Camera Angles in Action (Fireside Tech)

What's going on, everybody? It's the Creative Fro, checking back in for another episode of Fireside Tech. I hope you enjoyed your week and are ready to learn something new, because today I'm going to be diving behind the camera to show you how you can implement a variety of camera angles within a scene. Now, if you didn't get a chance to see, this past Wednesday, we posted a video going over what different kind of camera angles there are and why I wish I knew about this when I first started out. So if you have yet to see that video, I suggest you pause this video and go check that out, and you should be all set to speed. But before we dive into today's tutorial, don't forget to hit the big red subscribe button if you have yet to already, and also turn that notification bell on just for fun.
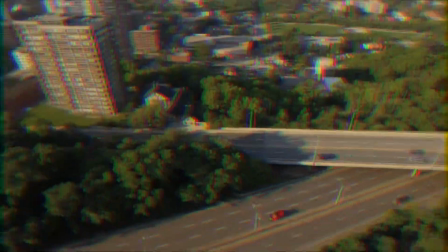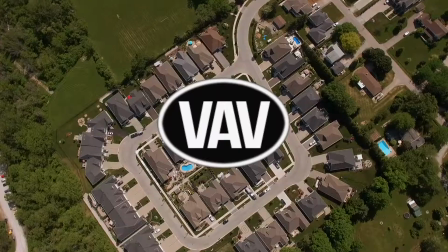So what I put together for today's tutorial is a sequence I call searching for the right location. And what we did was I got Carly to walk around a local park and look for a spot to take a selfie. And what I did was just document that whole process. So right now I'm gonna play the sequence that I shot together, and on the bottom right hand of the clips is gonna be the name of the shot that I used. So let the sequence commence.
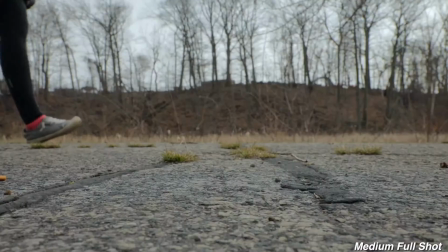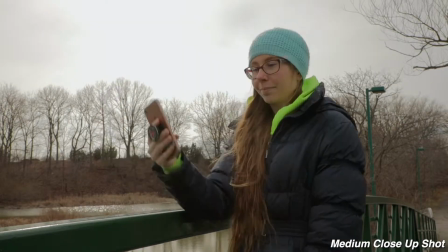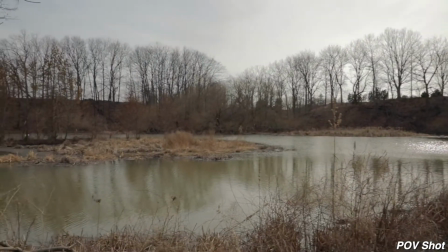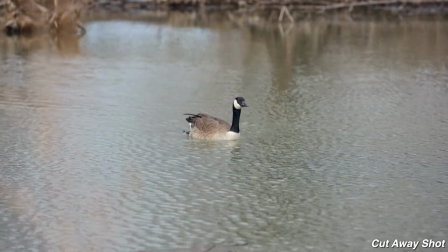So now that you had the chance to see that sequence, let's break down why I used the shots that I did. So for the first shot here, the opening shot, we have an extreme wide shot.
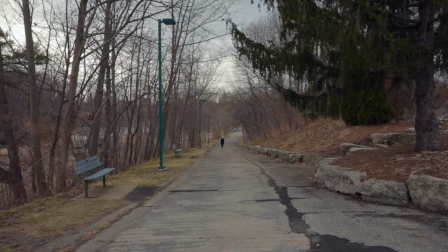(2:06)
I chose this shot to establish the location and show how small Carly is into relation of the location.
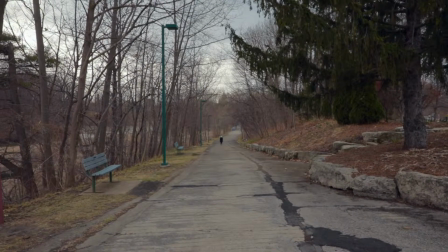(2:12)
An extreme wide shot works really well when trying to establish a location to get people in the mood of the edit.
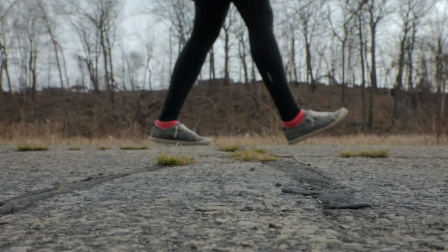(2:17)
Moving on to the next shot, we have a medium full shot. This shot is used to create suspense.
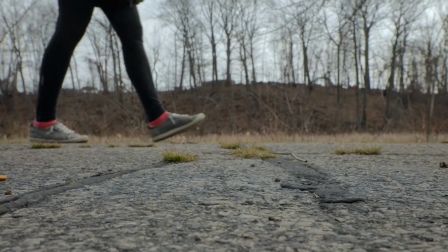(2:22)
You don't see Carly's face in the extreme wide shot, and now you're only seeing her legs and feet. So it really makes you wonder who the subject is and what they're doing.
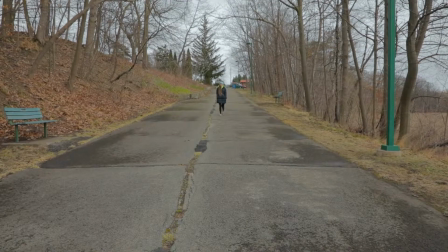(2:30)
After our medium full shot, we move over to a wide shot. And this shot now reveals our character, but it still makes you wonder what's about to happen.
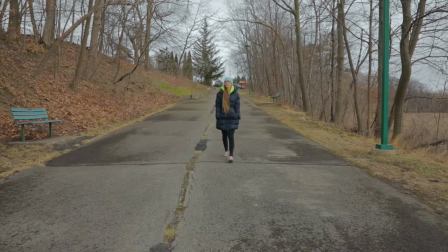(2:38)
You also get a good idea of the location because of the wide angle shot. You can see the trees and the trail behind Carly, so you know she's at a park or some kind of forestry area.
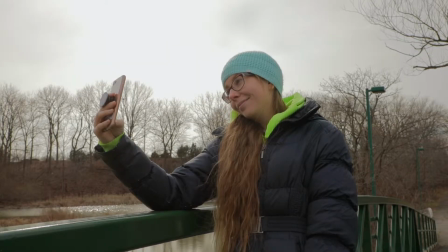(2:46)
Now we have our medium close-up shot. This is typically shot from the chest up with still some headspace at the top. This is now revealing the action of the story, which is Carly taking a selfie, and this close-up shot really helps bring the viewer's attention to what it is that the character is doing.
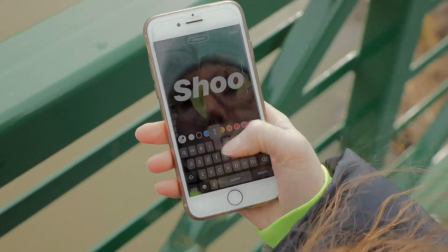(3:01)
The next shot we have is our cut-in shot. This shot is used to cut into a closer shot of what action the character is doing.
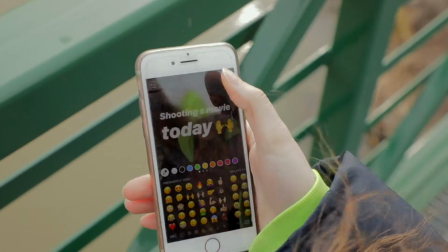(3:08)
So for the last shot, you saw Carly looking down at her phone. So in this shot, we cut to what she's looking at, and it helps keep the flow of the edit moving smoothly.
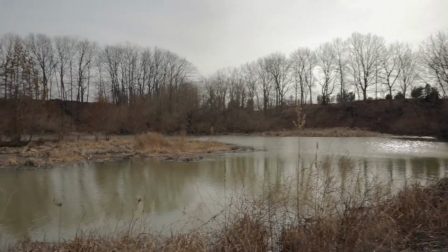(3:16)
Now we move along to our next shot, and that is the POV shot.
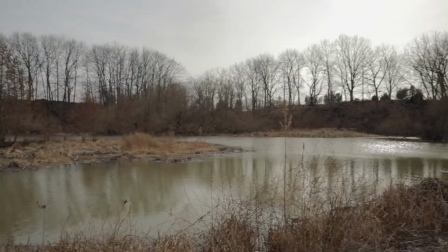(3:20)
And for this, I wanted to give off the illusion of Carly looking around the area, so I moved the camera from right to left, and it gave off the feeling of Carly looking around.
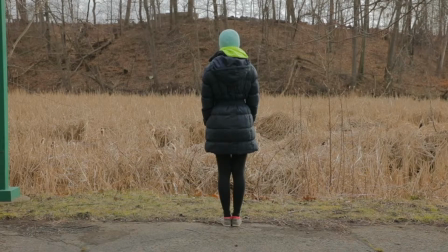(3:29)
After that POV shot, we have a full shot, and this is showing everything of the character from head to toe.
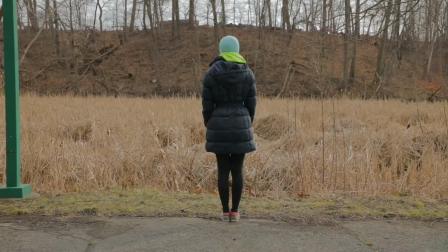(3:34)
I use this shot to give off the feeling of looking around and really soaking in your location.
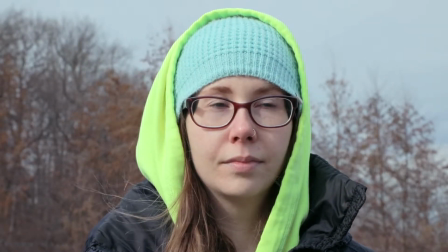(3:39)
For a more dramatic effect, we cut up to a close-up shot of Carly's face so you can see the direction that her eyes are looking towards.
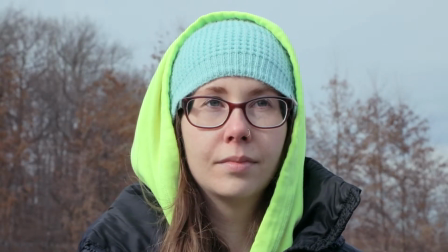(3:46)
So once she looks off into a certain direction, we can then cut to what she's really looking at.
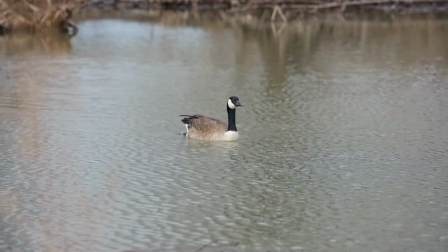(3:51)
And that leads me into the last shot. This is our cutaway shot.
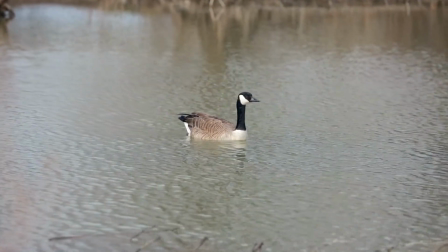(3:54)
And this is what you typically use when a character is looking at something and that camera cuts away to the action that the character is looking at. And one little pro tip that you can use before you start shooting this kind of edit is go through and think of a story that you want to tell and the shots that you want to use to help tell that story.